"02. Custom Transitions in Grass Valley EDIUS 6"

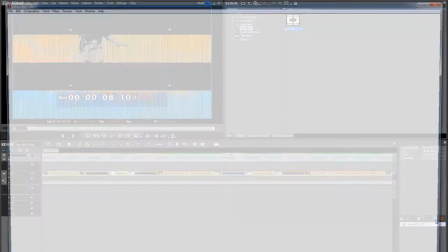All right, next, another of the red transitions, the BCC lens transition.
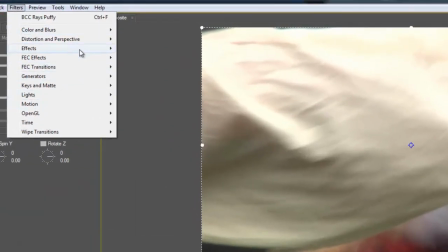This is another really cool one.
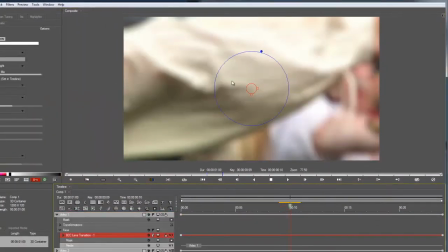This is designed to give your transition a lens blur effect in between the two clips. It's really cool. This time, I am going to keyframe something in the transition.
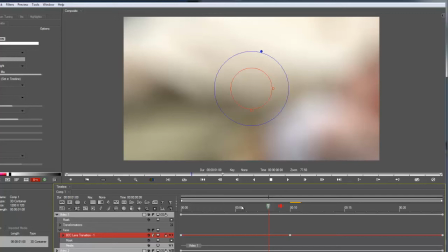I'm going to keyframe the scale of the iris so that in addition to kind of blurring in and out,
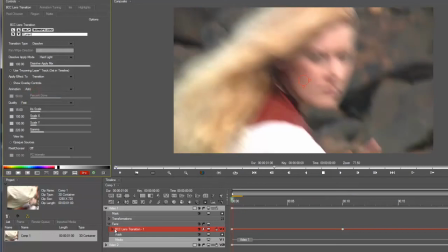which I need to set this to auto, just like before. And I need to set this to V2, just like before.
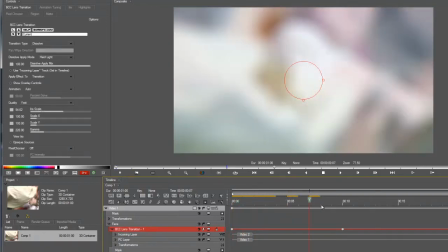Okay, so in addition to, you know, transitioning with the effect, that additional keyframe really kind of pushes the
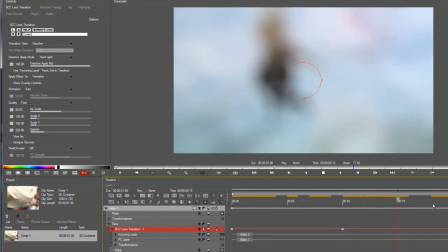extremity of the look there. All right, and like I said, it's a lens blur-based effect.
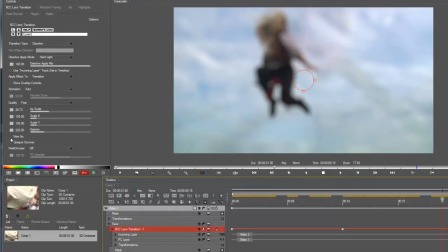You can see the shape of the iris there. You could also just say view iris to get a really accurate look of what's going on.
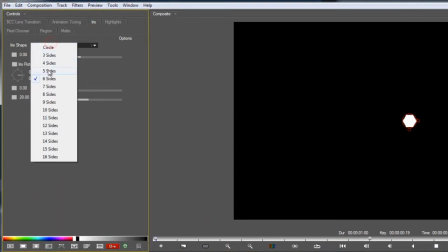So that's my default iris. I'm going to give mine 5 sides, and I'm going to give it a little bit of rotation.
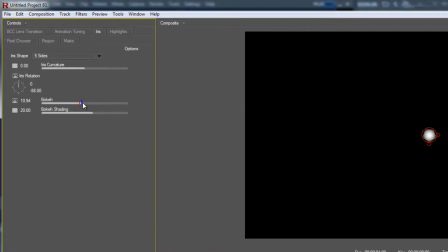Okay, and I'm going to give it some bokeh. All right, just a little bit.
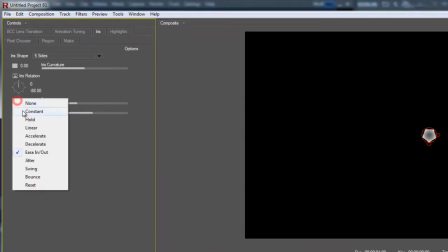And I'm going to make that constant.
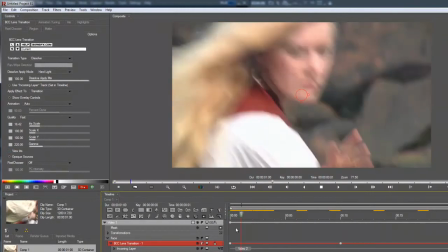So in addition to being able to change iris size and rotation and shape and all that stuff,
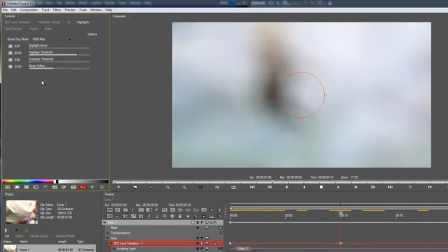you can also adjust the highlights, the intensity, if you will, of the overall effect.
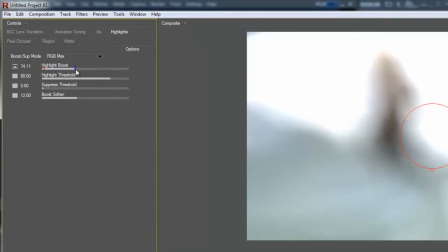So check this out. I'm going to boost that way up in the middle here. Okay, maybe not that much. I am going to let that be keyframed. I'm going to soften that a little bit.
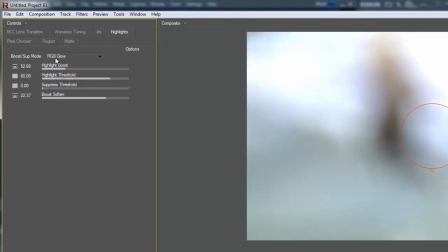And if you want more color, then you can say RGB glow instead of RGB max. I'm going to keep max there. I'm just going to soften it more.
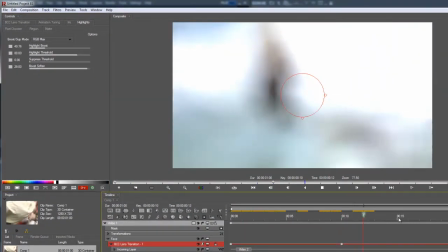Okay, so that kind of comes up and then goes away.
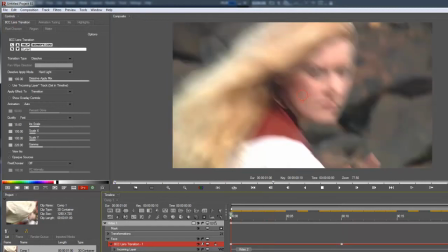Now, let's go back to the start here. And this is another one I want to add a lens flare to.
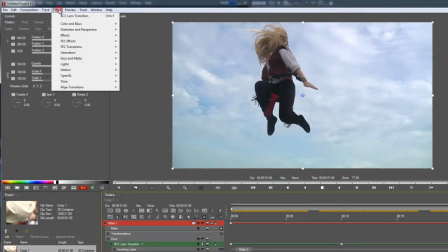So just like before, select my video. Let's see how it looks if I just select video one and add that lens flare.
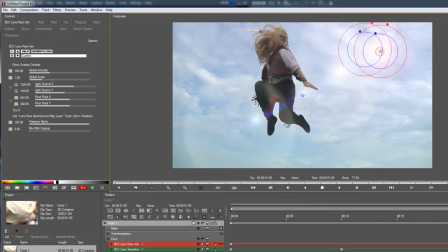All right, so where do we want it to end up? Let's say on her sword.
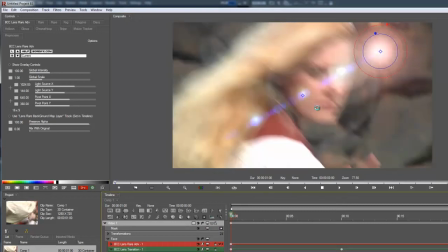Where do we want it to start? Let's say on her earring.
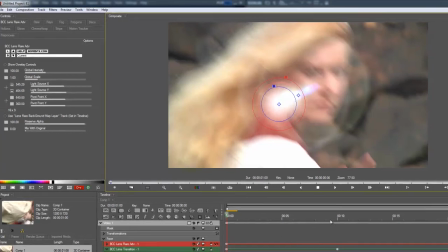So kind of, you know, making sense where the glow is coming from each time.
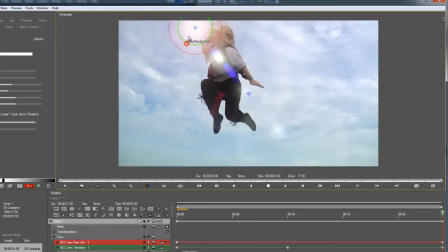And at the end, I hate to get rid of it there, but that's not the point, right?
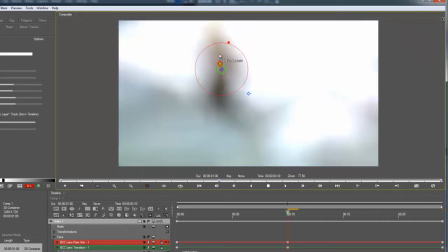Artificial lens flare would look really cool there, but all right. And push it up a little bit ahead of schedule.
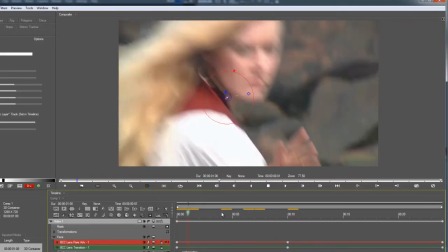Nice.
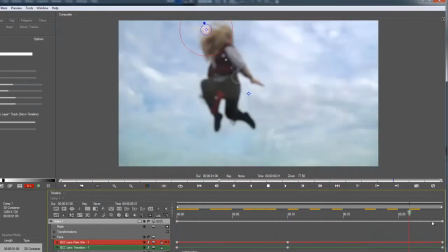So you can see it comes on just early enough to catch your attention and then goes away just after the blur, which is what I wanted.
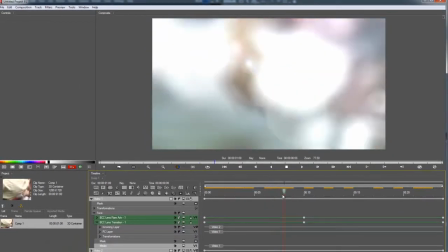So we have three for three.
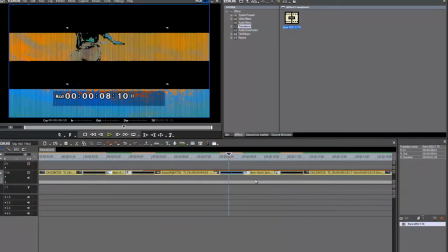Jeez, I'm losing count here. And basically, we could keep going.
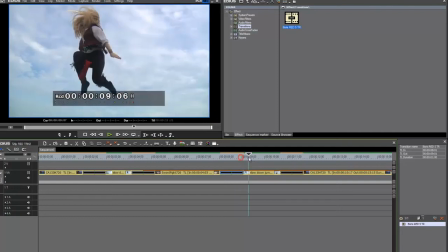We could combine all these different filters offered in Red, create keyframes, or use the built-in transitions.
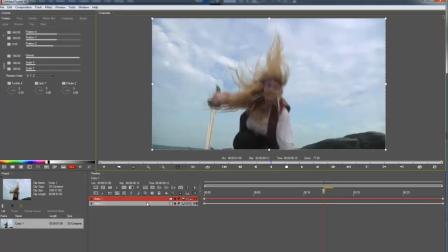And the possibilities are virtually endless here. And maybe you just don't have time to create a really in-depth transition.
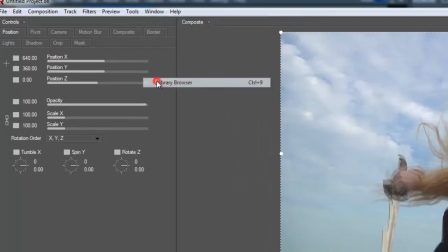Well, you're in luck because Red actually includes a library browser just
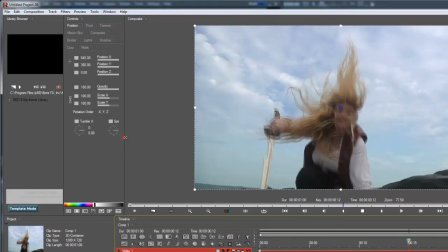full of custom-made transitions and effects for you to,
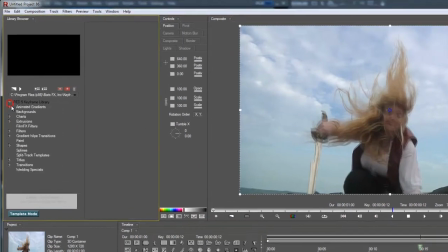you know, basically load at the push of a button. So we have all these different categories.
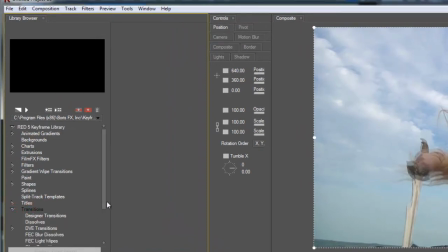I'm going to look at transitions. Within transitions, we have all these different categories. Hundreds of presets in Red, maybe even thousands. So let's go to designer transitions.
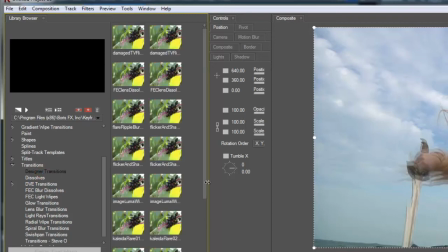That sounds cool.